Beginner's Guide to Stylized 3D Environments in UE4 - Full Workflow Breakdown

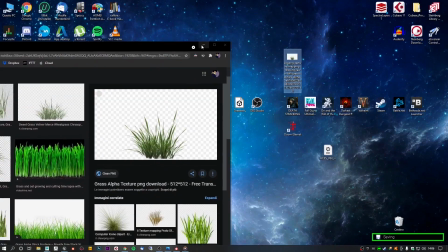705s
Foliage and landscape I usually use two types of workflow the
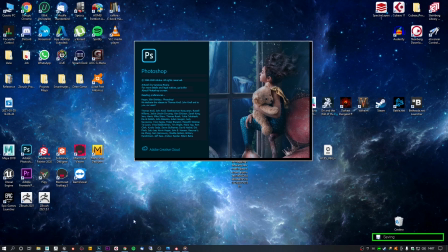710s
first one is to use a texture of grass with the alpha channel you can
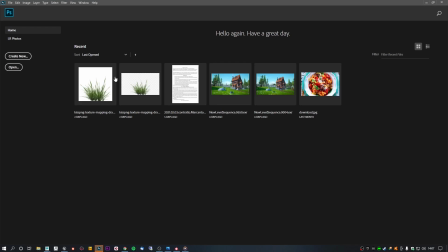715s
find it on Google if you looking for it and you can also create it or paint it paint it would be better because you you have the more
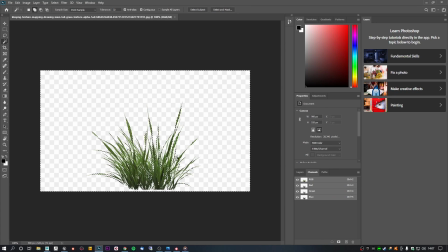726s
stylized effect on it so you can if you
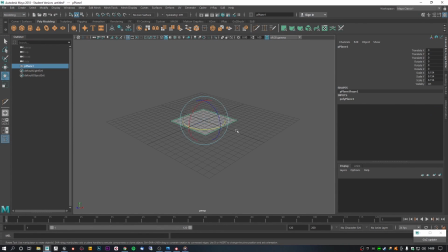733s
don't have you can create it on on photoshop just using the
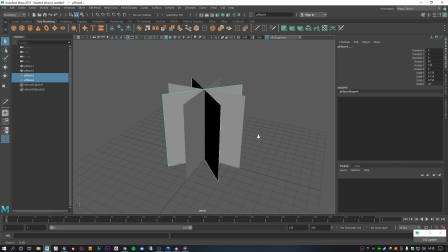740s
magic wand and then apply the texture on a material in a reel and then use a mask on it
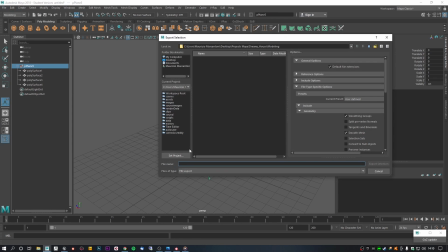747s
for the modeling side i use really simple planes with some geometry because otherwise
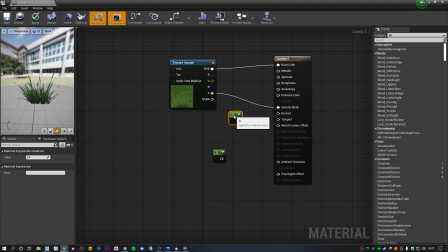755s
you're going to had problem with the simple grass node in Unreal, because more geometry is better for the movement, for the grasswind movement.
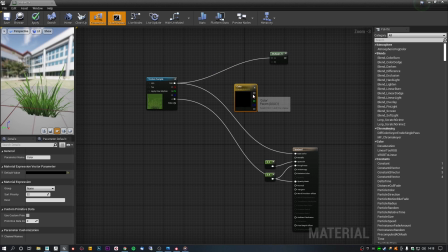766s
The second one is to model different types of foliage in Maya, very low poly,
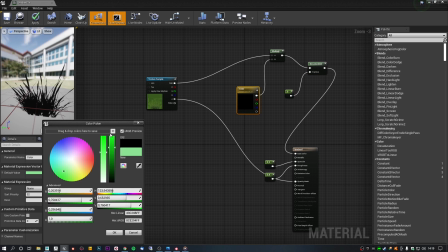771s
just to create little different templates, and then use the linear gradients to texture it.
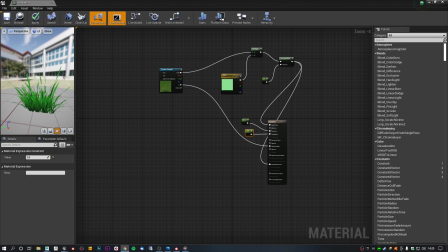778s
For example you can use the linear gradient with the minus X node just to invert the mask and
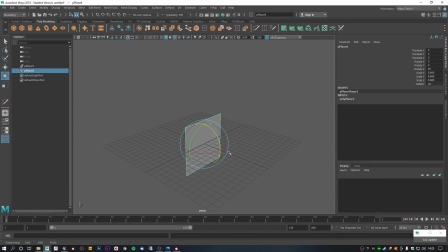784s
control better the foliage movement because on the roots the movement has to be very limited differently from the tip of the foliage in this case i used a mixture
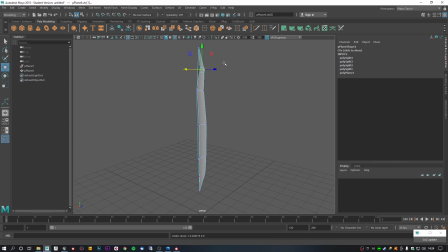799s
of these two workflow especially on the node side of unreal i purchased on unreal a lovely demo project that i like to study that I like of course to study the node network and after that I make some tweaks to make it useful to my needs.
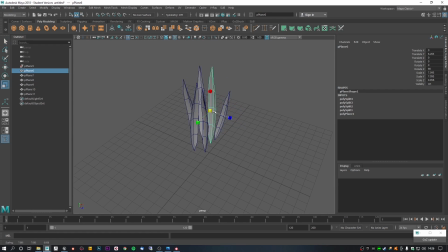817s
You can also find a lot of incredible grass tutorial on the Stylid Station playlist on YouTube so just be creative and get inspired by it.
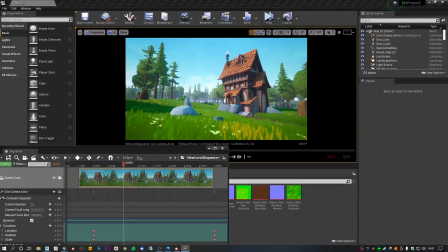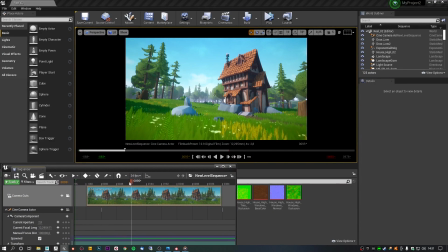832s
So the final stage concerned the camera movement.
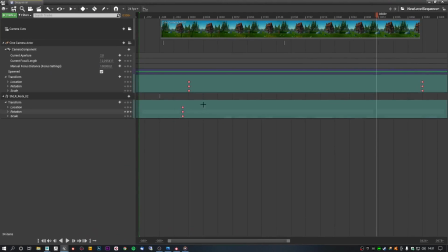836s
I didn't want to make a fast camera movement so this way the viewer would have time to enjoy every detail of the scene.
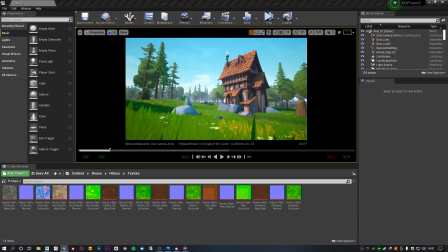846s
So I add a little camera movement just to feel the air that I was talking about.
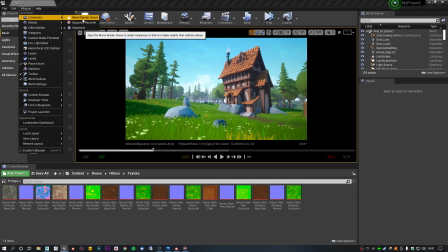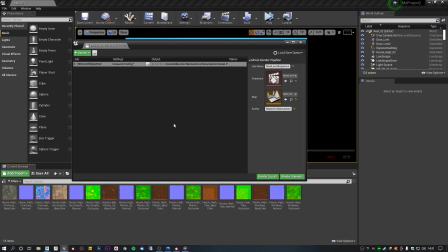860s
As a final step I rendered the whole project on Unreal via the MovieRenderQueue.
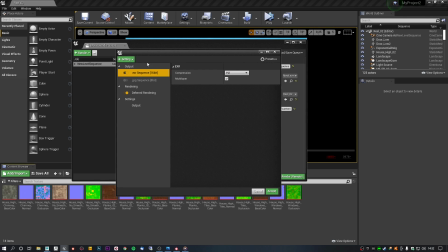871s
The setting I exported the project was in AXR, then I added the anti-aliasing with values of 16 and
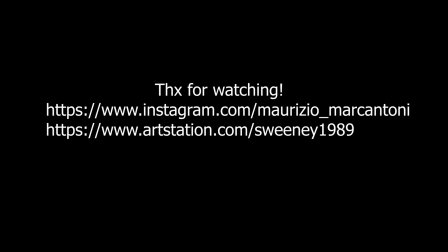885s
that's all so I hope you enjoyed the video if you have any question do not decide to contact me on social media and on our own art station so bye